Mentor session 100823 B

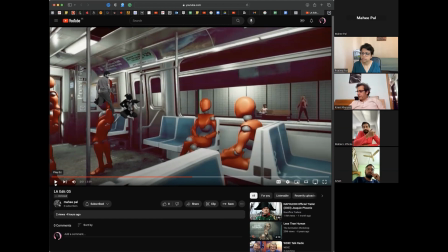[8:23]
Correct. But then the music sort of cues you in that you have to turn around and look this way now, and there you see the performance going on, and Van and Frida performing while there's a crowd standing around and clapping. So that was the thought. Correct.
Where I saw nothing.
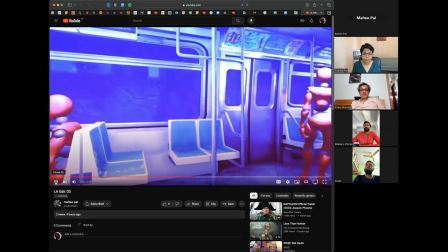[8:43] I just wanted to do the same for her,
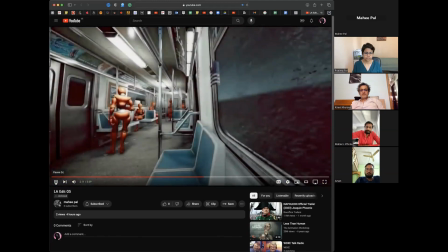[8:49] That's all I wanted.
And this doesn't really come across.
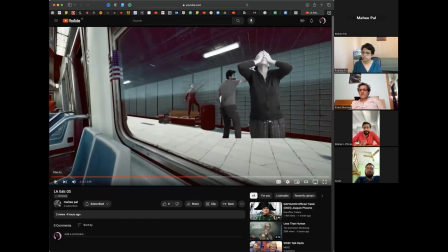[8:53]
Pratima, do you want to pause? This intermediate place where we have all this sort of neon colors and stuff like that. It says so in the script, but I mean, we've just applied some color correction to indicate where this graffiti would basically start to come alive around us.
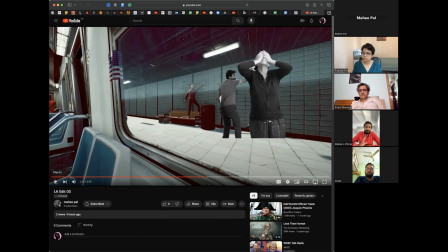[9:12]
So we're going to do start a lot more with the graffiti from this point on, because he's saying that interacting with her, he started to see color, his art style changed, there are changes in him, his personality, and that sort of reflects in his art, and the art then comes alive around us.
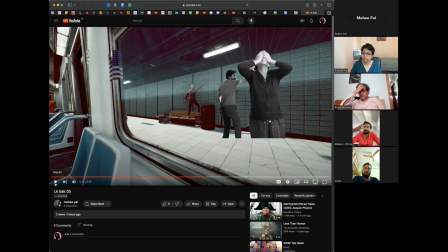[9:30]
So it will come off the walls and into the train and stuff like that at that point. So that's why we have an indication of where this would happen. And then we come to this scene.
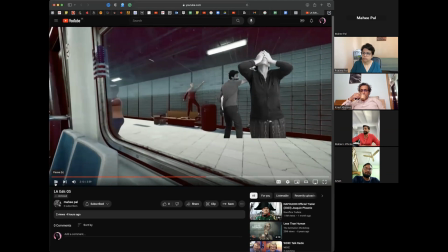[9:43] Look, don't look.
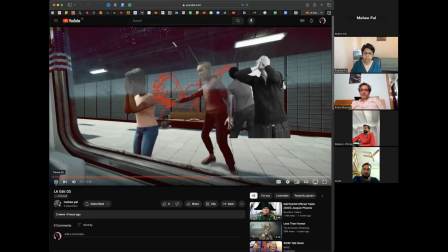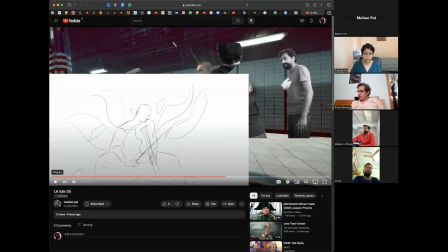[9:58]
Pause. So now in this, the opportunity that I see, pause, just go back a little bit.
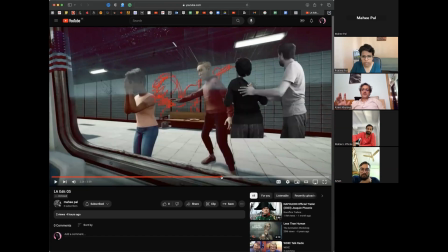[10:05]
just sharing with you the opportunity that I see. That I see Van really far away from her because he's close to the wall. He's right next to the wall. So he will walk a few steps before he asks her to turn.
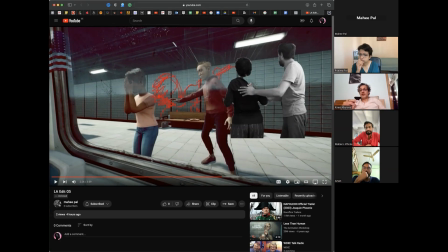[10:22]
Or maybe he will not turn her physically. Maybe he'll say, "Tada," whatever, and she turns. Okay. So there's a gap between them, which is really good from a staging perspective because it makes the frame very dynamic.
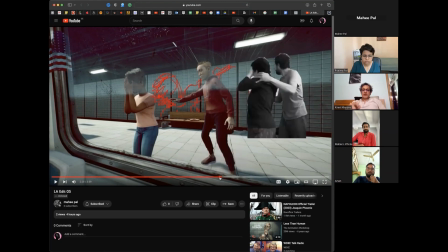[10:45]
Just go back slightly. I'll just because Van is not next to her, he's right next to the wall. So he'll take a few steps either to come to turn her, which is not required. He just says, "Okay, fine, done, dada."
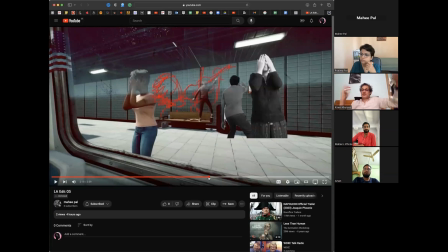[10:59]
He just raises his brush or whatever up and she turns. Just go back. Yeah, play.
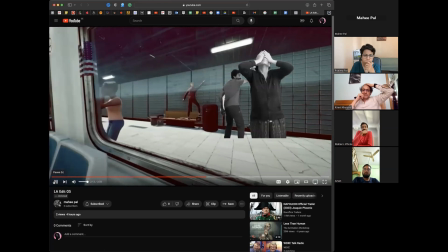[11:07] Look, don't look.
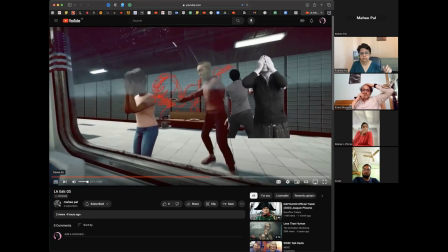Okay, one more thing, one more feedback. Pause.
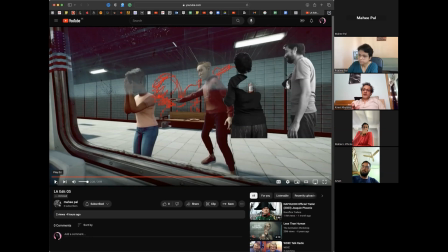[11:25]
Instead of turning her clockwise, she should turn anti-clockwise so that there's camera facing. So that you see that she's taken up and she's turning, you can see the expression on her face a bit longer.
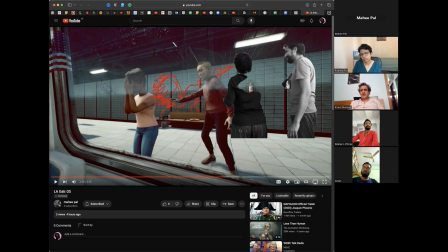[11:43]
Maybe it is just like, what the hell is he trying to do? Like if he's like this, what the hell is he trying to do? Now this moment, even 1 second, that expression is important. From a staging perspective, it just makes it better. So instead of anti-clockwise, we just turn her clockwise.
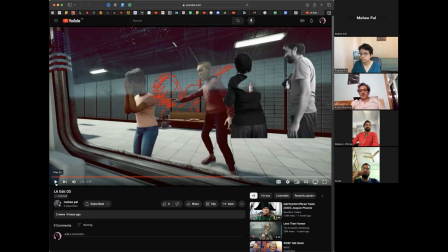[12:01]
Sorry, instead of clockwise, we turn her anti-clockwise.